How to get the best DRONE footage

All right guys, welcome back to the Redneck Tech YouTube channel. Today we're showing you how you can enhance your drone footage.
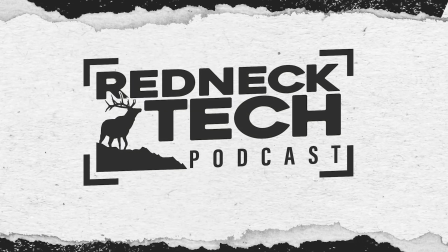When we're using drone footage in our videos, 90% of the time it's either to transition from one scene to the next, one location to the next, or to show something specific that is just shown better with a drone shot.
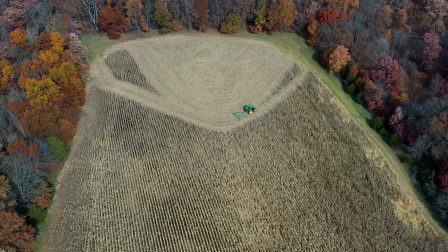You have to remember that when you're using your drone, it's a video camera.
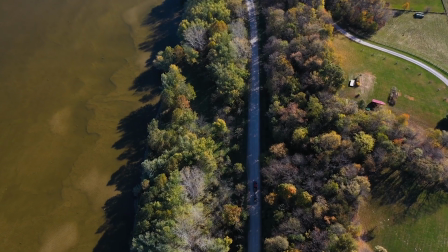It's just like your FX6 or your mirrorless. All of your same settings and rules of composition and all that apply.
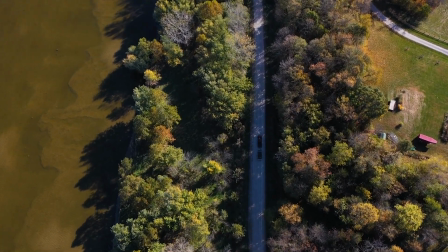So what I mean by that is your shutter speed still has to stay double your frame rate, and then your aperture and your ISO is what helps control your exposure.
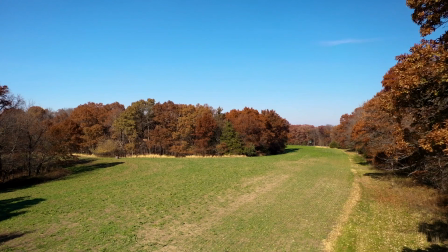Your aperture, even though you can change it on your drone, some of them go all the way down from 2.8 to like f16, it's not gonna do a lot because you're so wide. So really your shutter speed and your ISO is what's gonna be your friend.
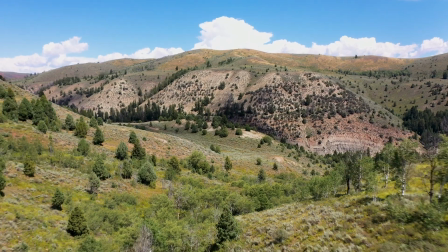What I always try to do when I'm flying my drone is have two axes of movement at all times. What I mean by that is your drone flies up and down, it flies left to right, it pans left to right, and then the actual camera itself will tilt up and down. So you'll see here in this first example that I pulled that our camera is tilting up and down,
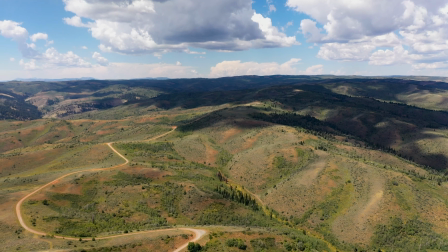and we're panning right to left, and the drone is flying backwards.
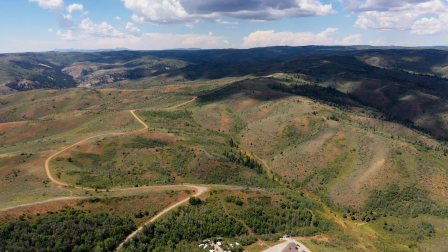And this gives it just a different dynamic of movement, because what a lot of people will do is they will just take their drone and just fly it sideways, or they will take it and just tilt it up and down, and that's not really giving you any depth.
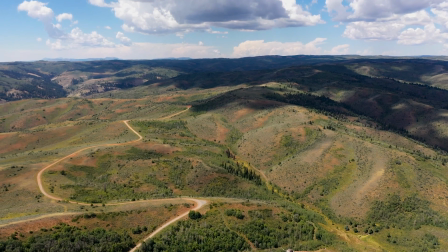You can see the very beginning, you don't see camp, and then as we fly backwards and the camera is tilting down, it reveals camp.
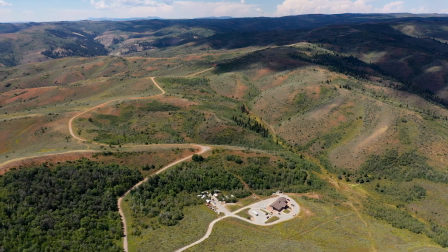And this is one of those psychology of the shots where this camera tilting from nothing and then
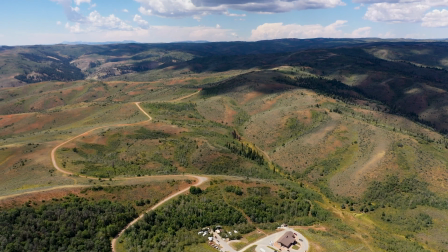revealing camp tells you something's about to happen at camp, or we're at camp, or this is where this scene is starting.
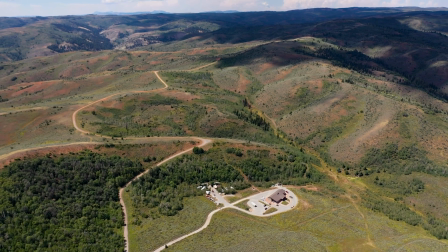If this shot was the opposite and it started on camp and panned away from camp,
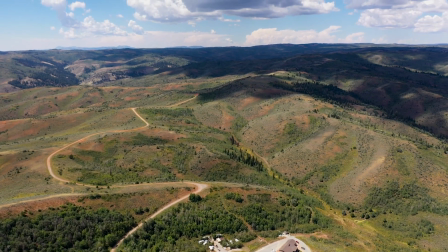that would subconsciously tell you that we're leaving camp, or the scene is moving from camp to somewhere else.
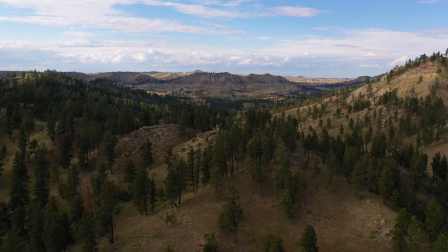This next one is a shot that uses a little bit of foreground, but it uses a reveal. So what it's doing is it's using this mountainside kind of to hide everything that we're about to see. But as you see here, we're about to start flying up.
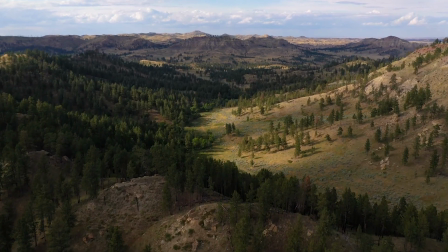We're already flying forward, and we're gonna tilt down over the backside of the mountain, and it reveals this meadow.
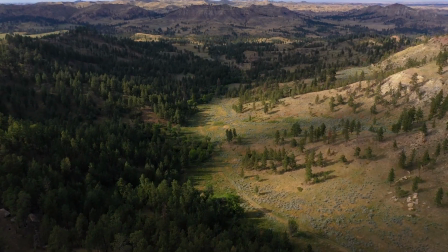And it's a good location shot. And this is something, and the other shot that I showed previously, these are some of just the generic shots we're gonna get. Every time we fly the drone, we're getting 5 or 6 generic shots every single time. They're the same shot. And then depending on where we are, what the landscape gives us, whatever obstacles there are, that's when we get creative. But just like when we're getting in a tree and getting B-roll, this is just another shot of B-roll or a transition shot where you're getting your 5 or 6 generics that you get every time, and then whatever the scene gives you, that's where you get creative. This is something where we were able to get creative.
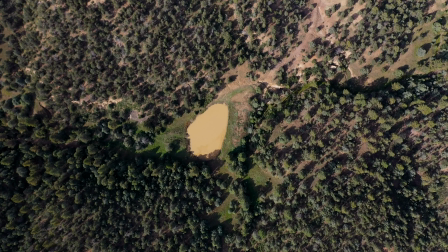This next shot breaks the rule of thirds, and you hear us all the time when we talk about composition and framing and how to add production value and things like that, how we talk about we very,
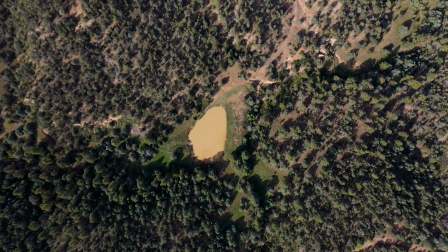very, very ever rarely center frame something. In this specific shot, it's a water hole.
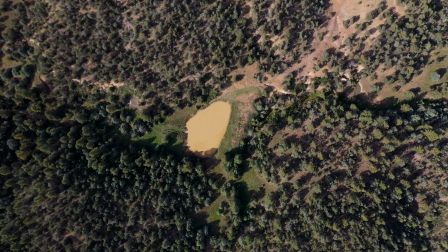I was flying over some timber in Montana, just so happened to come across a water hole, and I was like, well, if this water hole's here, we could encounter other water holes on the hunt. We're gonna need some shots of it. So I just got some generic shots.
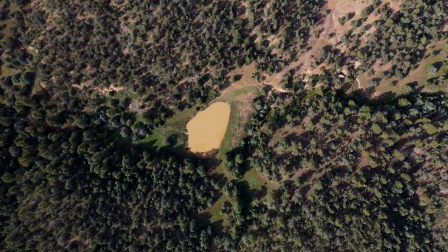One shot I like to get for something like this is you get directly above it, you center frame it, you fly down to the water hole, and then you do a rotation.